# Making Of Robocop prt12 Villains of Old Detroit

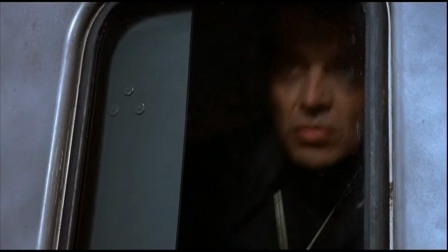I liked the way he dressed, and I liked that little piece of jewelry that he had of the eyeball. I also felt that he was probably the best looking of the bunch.
Don't touch me, man!
He knew how to have a good time, old Leon did.
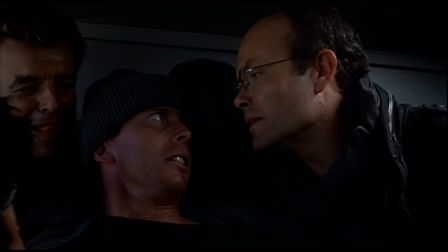Can you fly, Bobby? Clarence, no!
Actually, they brought me in for Dick Jones and for Clarence. I always wanted to play Clarence, you know. And Kurtwood did a wonderful job, and I'm not taking anything away from him, but I sure would have liked to have had a shot at that one. I read the script pretty quickly and thought, oh, you know, B-movie. But fun, looks like it's be real fun.
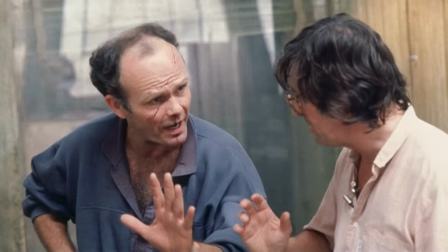I didn't know who the director was, didn't know anything about it. I just went in and read. My agent called and I had the part. And I thought she was talking about Dick Jones, when we were like working out the details and stuff. And then she said something, I said, wait a minute, what part is this?
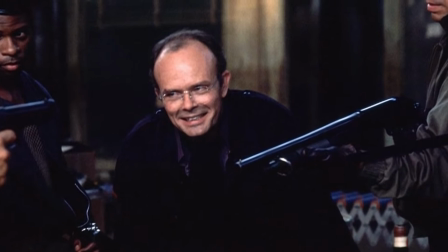She said, well, it's Clarence. For me, getting to do something a little bit different was very exciting. I can't remember where along the line I found out about the reason that I had been cast and exactly what they were looking for. I had to refer to things I knew about from Europe, isn't it? I mean, I grew up in the Second World War and Heinrich Himmler was the head of the SS in Germany. I thought the prototype of a criminal is Heinrich Himmler for me. Clarence Bottiker should look a little bit with Heinrich Himmler, and that was the little glasses we gave him, you know.
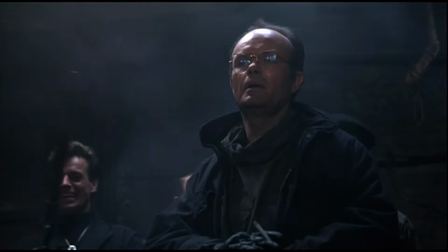He was smart, and that's always scary. If you see some kind of big bruiser in a movie and this and that, you always figure you can outsmart him. But when somebody's really cold-hearted, bad guy who can also think, then you know you're in trouble, and then it's a little terrifying. Clarence Boddicker was a guy who was about shotguns and hand grenades and was kind of a, you know, a pretty tough guy that way and didn't care about killing innocent people at all.
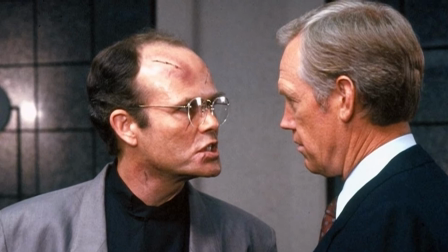I felt that it was essential that Clarence be a character who never backs off and he had a sense of humor.
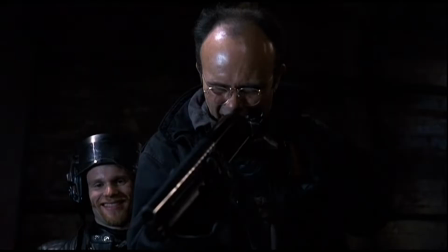No, it was a macabre sense of humor. It was a vicious sense of humor.
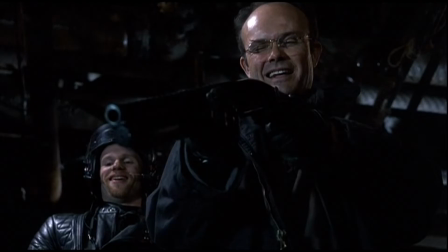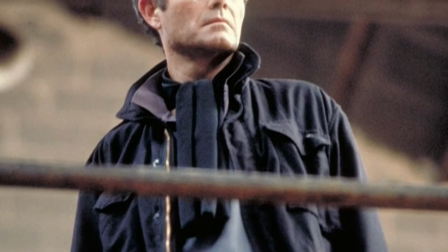Sense of humor. I wanted Clarence to have more of a revolutionary look than a street gang leader look.
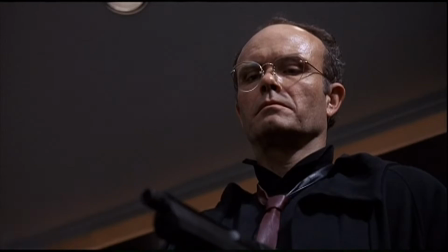We just went shopping. We went to army surplus stores and then high-end eyeglasses stores and fashion stores where we'd get, like, really expensive boots. Kurtwood Smith was extremely creative, I felt, you know, and a lot of his ideas we used. Kurtwood used to come to the set and just have some ideas, and they would always be good.
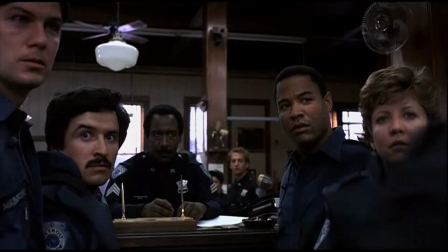The first scene I ever shot in the movie was when Robocop drags me in and throws me on the desk and says, book him. And I was supposed to just say, give me my phone call. I went up to Paul just before we shot it and said, well, what if I spit blood on the desk and then say, give me my fucking phone call? And Paul goes, you want to spit blood? hmm yes let's try it yeah I was immediately a fan of that clearly isn't it my my um my style includes basically that these kind of disgusting things well I didn't really know at that point because it was my first day I didn't know what a sort of blood freak Paul was with
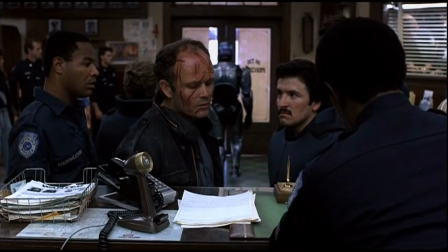regard to the movie as we found out later just
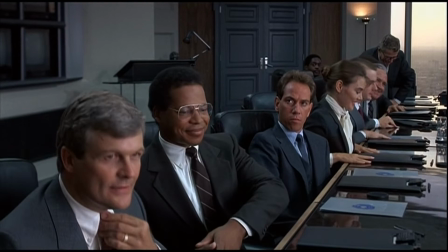give me my fucking phone call the corporate villains we really enjoyed writing. These are people who are clearly out of touch with reality. They only live above the 50th floor.
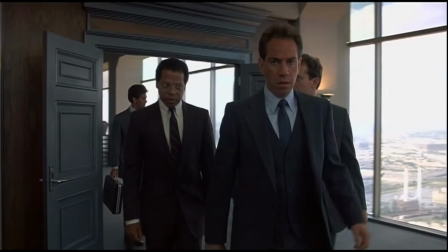It's a better plan. Fucking Jones. I'd go straight to the old man if I could. Don't mess with Jones, man. He'll make sushi out of it.
Is Bob Morton a villain? I guess he's an up-and-coming villain who doesn't quite get his day.
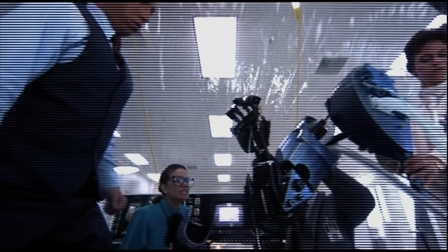Bob Morton is a terrific role. The guy was deliciously avaricious. He was just fantastic.